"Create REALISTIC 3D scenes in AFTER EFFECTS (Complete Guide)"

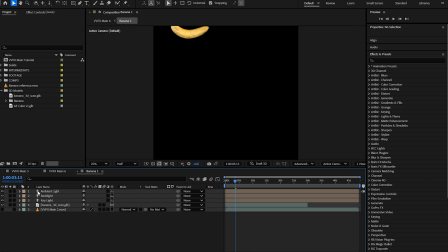(8:16)
So now we have a banana layer. And if we go into it, we can see that we've got our lights, our banana, and this, which is turned off.
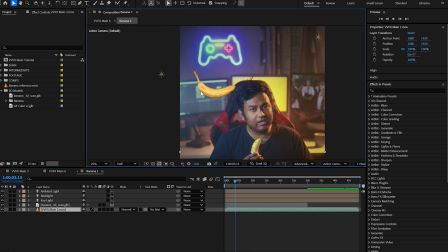(8:24)
And the reason I did this is so that I can turn it on again in here in case I ever need to reference, see what the banana or the object looks like against the background plate.
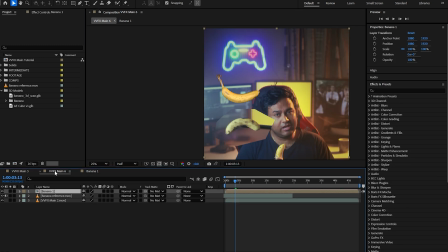(8:32)
But we're going to leave that off for now, and we're going to go back to our main comp.
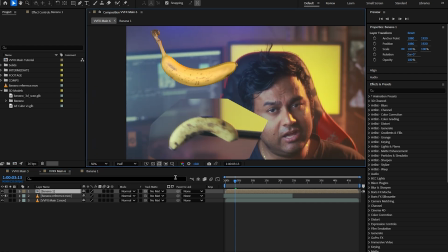(8:37)
All right, so now that we've got it nested, let's start doing the color grading. So you can generally break this down into two steps. One is focusing on the actual shadows, midtones, and highlights, the contrast, the exposure, all of that stuff.
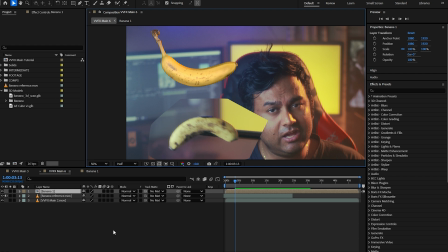(8:52)
And then focusing on the color stuff. So as a starting point, what I'm going to do is I'm going to add a tint effect.
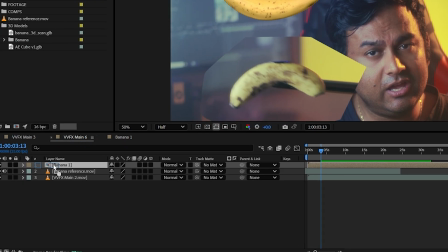(9:00)
I'm going to drag it onto here.
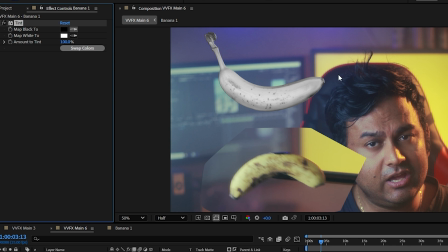(9:02)
And I'm going to map the blacks to a darker part of my image, maybe this seat over here, or I can even, you know, go for my hair over here. And I'm going to map the whites to a brighter part of my image, maybe this bit of the banana over here. Cool. And I'm just going to tone that down, like maybe to about here.
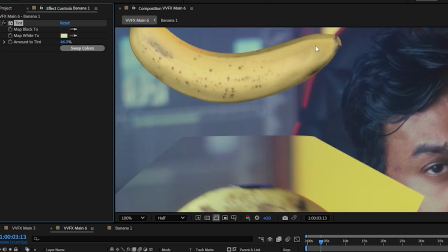(9:22)
Now, we don't want to go too far with this, because if we go too far, we start to lose that orange edge. So we don't want to do this too much. So maybe about here. And there we go.
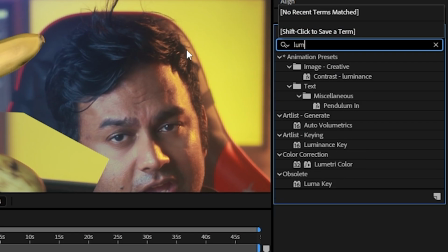(9:34)
And we can always go back and change this later. So the next step is we're going to go add a lumetri color effect to here.
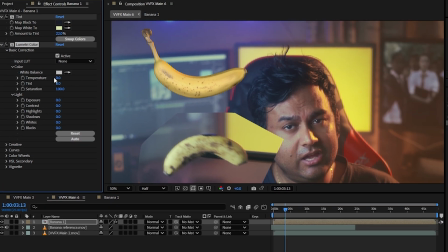(9:41)
And the first thing I want to do is I actually want to change the color temperature, because I know that the light I used was a little bit cooler. So let me bring it towards a cooler color temperature, around so.
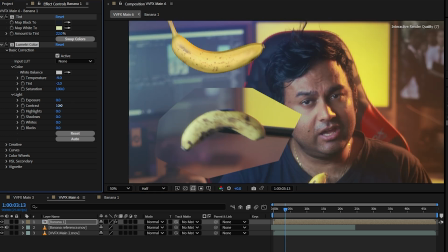(9:54)
And I'm also going to increase the contrast just a little bit.
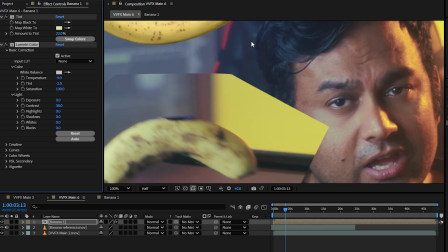(9:58)
And what I want to do is I want to be able to control the yellow without affecting this orange edge.
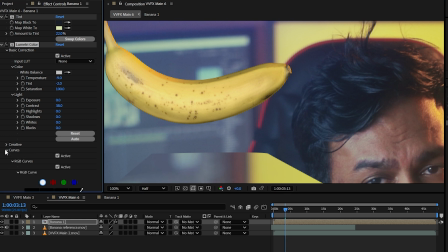(10:05)
So to do that, I can go to the curves adjustment layer.
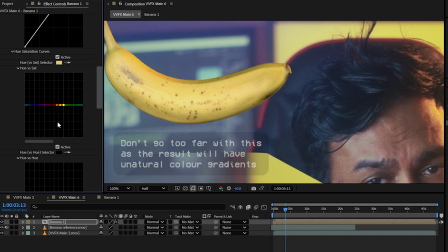(10:09)
I can go down to hue versus saturation, use this eyedropper tool and just bring down maybe just the yellows on its own.
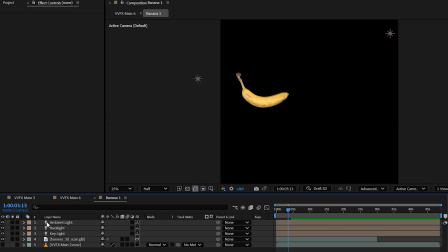(10:16)
I might actually go into this banana layer
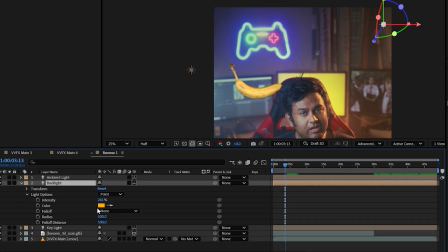(10:19)
and maybe increase the intensity of this backlight just a little bit, just to get a bit more of that orange edge.
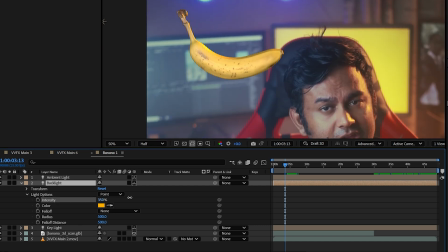(10:28)
There we go.
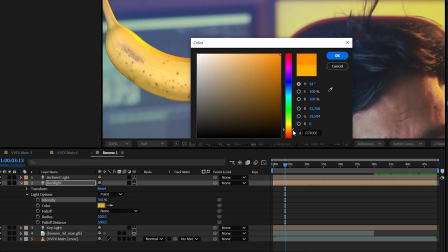(10:32)
Bit more orange edge, and I might bring that down even a little bit more to give it a bit more of an orange, just like that.
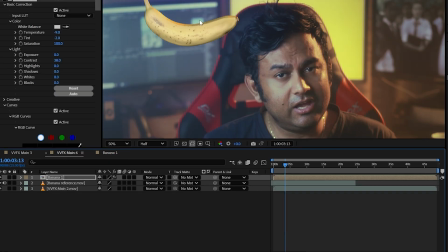(10:38)
Yeah, we go. There we go. I like that. Okay. So going back to here, I'm starting to get what we want.
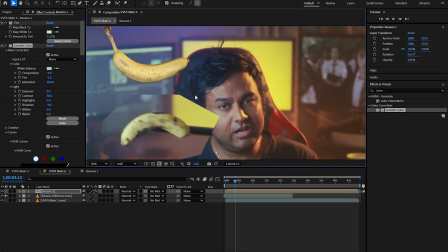(10:47)
I'll just bring that yellow back in a little bit. And there we go. I am happy with that for now. And we're done with the coloring step.
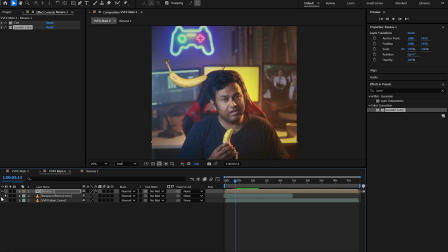(11:00)
All right, so the next step is adding a little bit of blur to match the lens characteristics of what I filmed with.
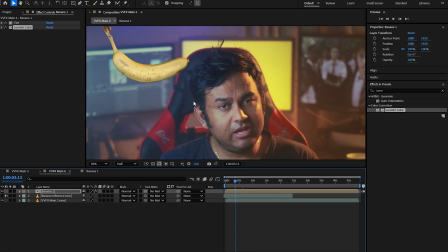(11:07)
Now, I filmed this using a 50mm f1.8, and I had it set on f1.8 to be focusing on the face, so it means that everything that's not aligned with the face should be slightly blurry, and we can confirm that with this reference banana, it is a little bit blurry.
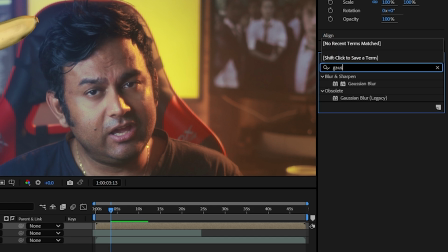(11:22)
So we're going to add a Gaussian blur into our banana layer.
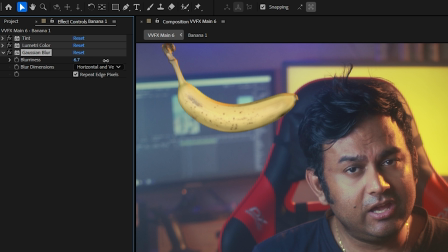(11:27)
And we're just going to increase that a little bit to taste, say around here.
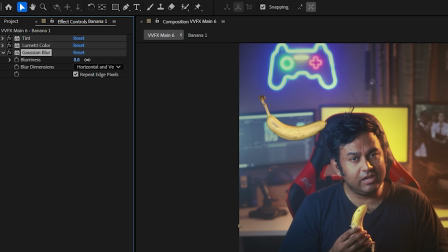(11:32)
There you go. I like that. Now, again, you can adjust this to whatever feels right for you.
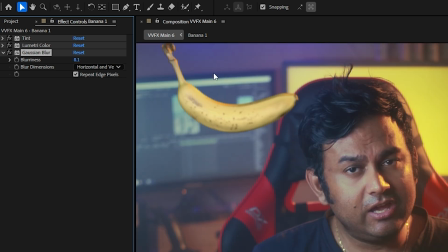(11:39)
It's just to give it that feeling that this is filmed on a real lens.
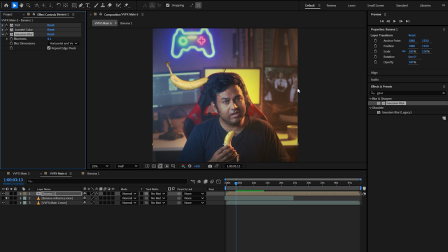(11:47)
Now, as a final step to make it really come alive, let's add some animation. So we're going to go to our banana one layer.
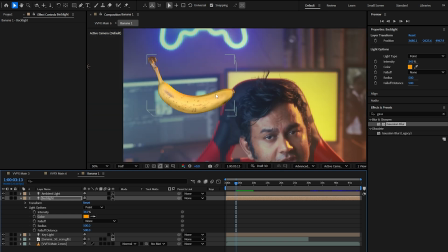(11:53)
We're going to enable our background plate again just to see how it looks against the background.
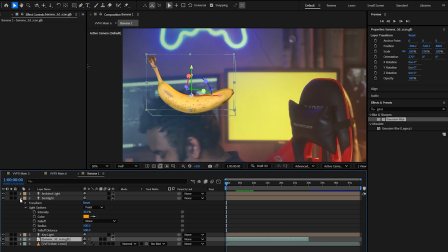(12:00)
And we're going to click our banana, and I'm just going to add some basic animations here.
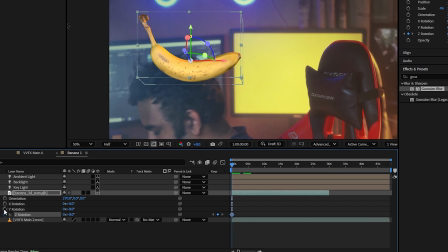(12:04)
Nothing crazy. I'm just going to go into my rotation. Might add a few keyframes here in the XYZ rotation.
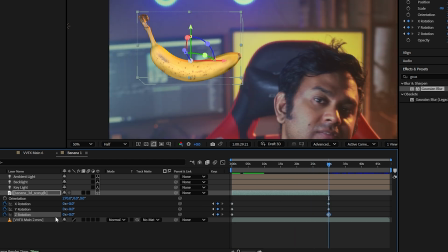(12:13)
Move to the end over here, add some keyframes. And I'm just going to start rotating this. So maybe I might rotate this like 3 times.